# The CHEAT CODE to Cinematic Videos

Now, I do also have to talk a little bit about sound, because we have to talk about non-diegetic sound and diegetic sound. Now, the difference between non-diegetic sound and diegetic sound essentially is that diegetic sound is what exists within the world.
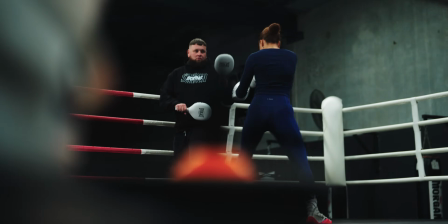[8:23]
So, for instance, if I am filming someone doing CrossFit, you can hear the footsteps, you can hear the plates clanking together,
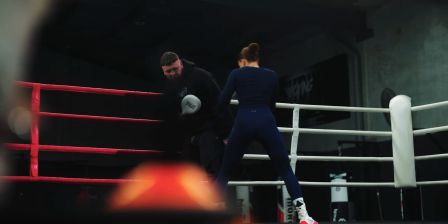[8:29]
then obviously the bar lifting up, heavy breathing from the actual athlete. It's the sound that actually exists within their world. Non-diegetic sound is essentially the sound effects that I'm putting in to enhance the action.
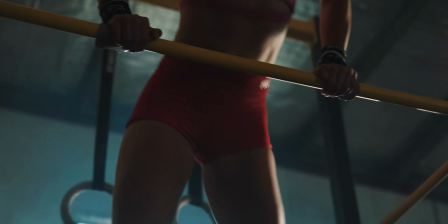[8:43]
The thumping noises and all those kind of whoosh noises, grinding sounds,
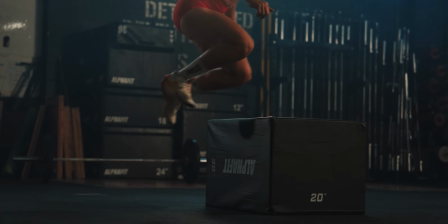[8:48]
heartbeats, all these things that you just add into the actual final footage that just makes it look absolutely epic. Now, when it comes to choosing frame rates, this is very important, but it is situational of how you're actually going to be editing. Now, a lot of my sports shoots, I try and make sure I film things on purpose.
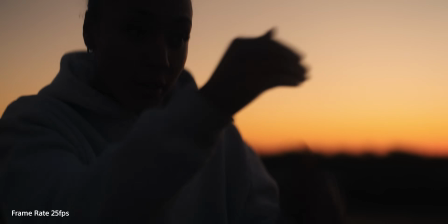[9:06]
So I'm utilizing 25 frames per second, but if I do want to slow particular scenes down in post-production,
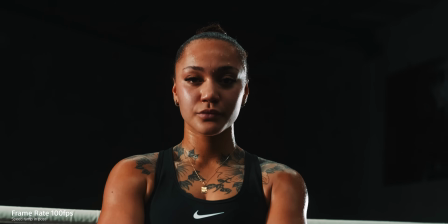[9:11]
this is where I'll actually film in 50 or 100 frames per second, but I'll choose those very particular moments. Now, for the main thing that you don't want to film absolutely everything on 50 or 100 frames per second is actually your motion blur,
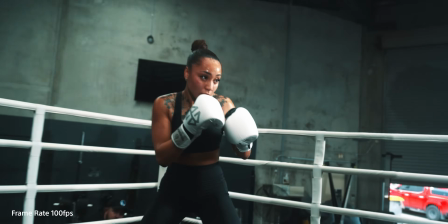[9:24]
because even if you still are at 180 degree shutter or twice your frame rate for your shutter speed,
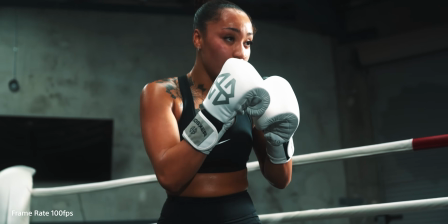[9:30]
you're actually going to get really sharp images that don't necessarily look natural.
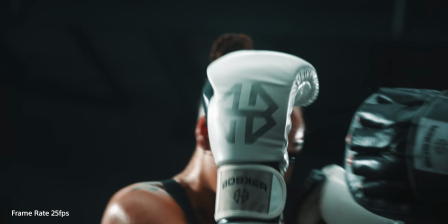[9:35]
Motion blur essentially is what we see naturally to our eye, and when things are a little bit too sharp and the shutter is cranked, that actually looks a little bit off.
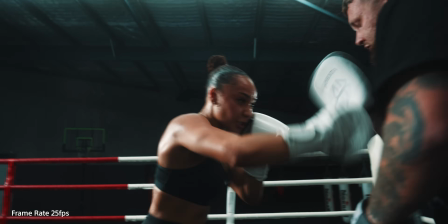[9:42]
I mean, that could be a perfect piece of storytelling, and there is absolutely nothing wrong with doing that if that is done on purpose. But if you're doing it all the time just for the sake of, potentially slowing things down in post-production, filming 60 or 120 or 50 or 100 frames per second, then that's kind of not really a good way to film. But for obvious reasons, when it comes to slow motion and creating some pretty cinematic images, you can actually do a whole bunch of speed ramping when it comes to regular pace motion, 25 frames per second or 24,
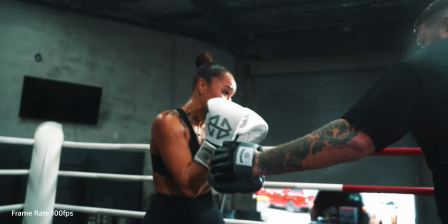[10:11]
then slowing it down in post-production and ramping that speed.
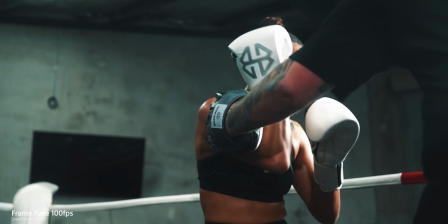[10:16]
This can make things look a lot different, and obviously it changes up the pace, which can keep the audience interested in that video. Now, I tend to do this a lot when it comes to my sports and action. I'll sometimes film in 100 frames per second where I completely slow it down 4 times slow motion and then speed ramp it back in,
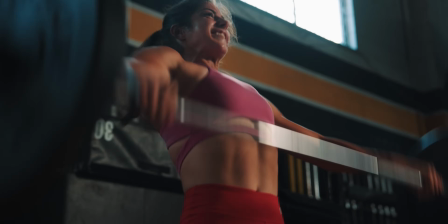[10:34]
thus creating a little bit of a transition point as well. And this is a great segue when it comes to transitions in camera.
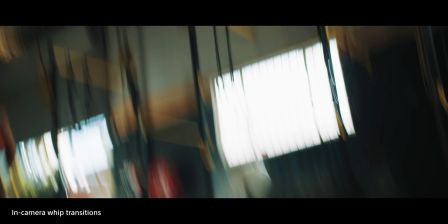[10:40]
I try and do as many transitions within the camera itself and not actually in post-production, although that still is an option if you really want to utilize that. Now, in terms of my sports and action, you don't obviously have to do this every single time, but you can actually whip into frame or whip away from frame,
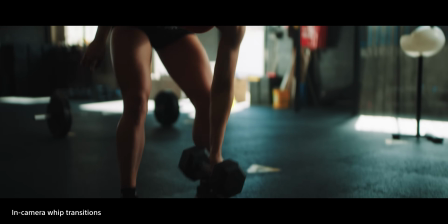[10:57]
and this will actually give you a little bit of footage to utilize in post-production for these kind of whip transitions. Now, like I said, you can actually do this in post-production as well, but it really depends on how natural this will fit within the footage itself. But I like to try and do things in camera as best as possible. Obviously, the color grading is one of the most important when it comes to creating something absolutely cinematic,
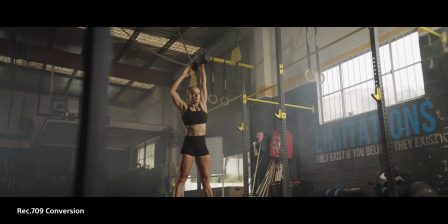[11:19]
because a lot of times you can actually make things look a little bit more epic with a very moody color grade.
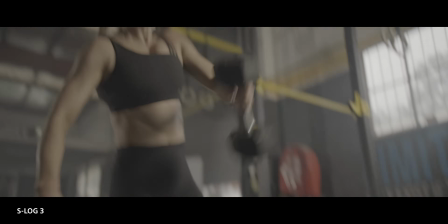[11:25]
Now, it really does depend on obviously the story you're trying to tell, but then obviously who's it for as well, what the client actually wants. Now, I do actually have a full beginner's color grading course when it comes to Premiere Pro and how I actually do my color grading, so you can go directly into that and check that one out if you want. So anyway, my friends, I hope you found this video useful. Obviously, get out there, start making some cinematic content, really up your game when it comes to the lighting, camera movements, and obviously the post-production side with editing, sound effects, and also that color grading. But yeah, thanks for watching, and I'll see you guys in the next one. All right, let's get it.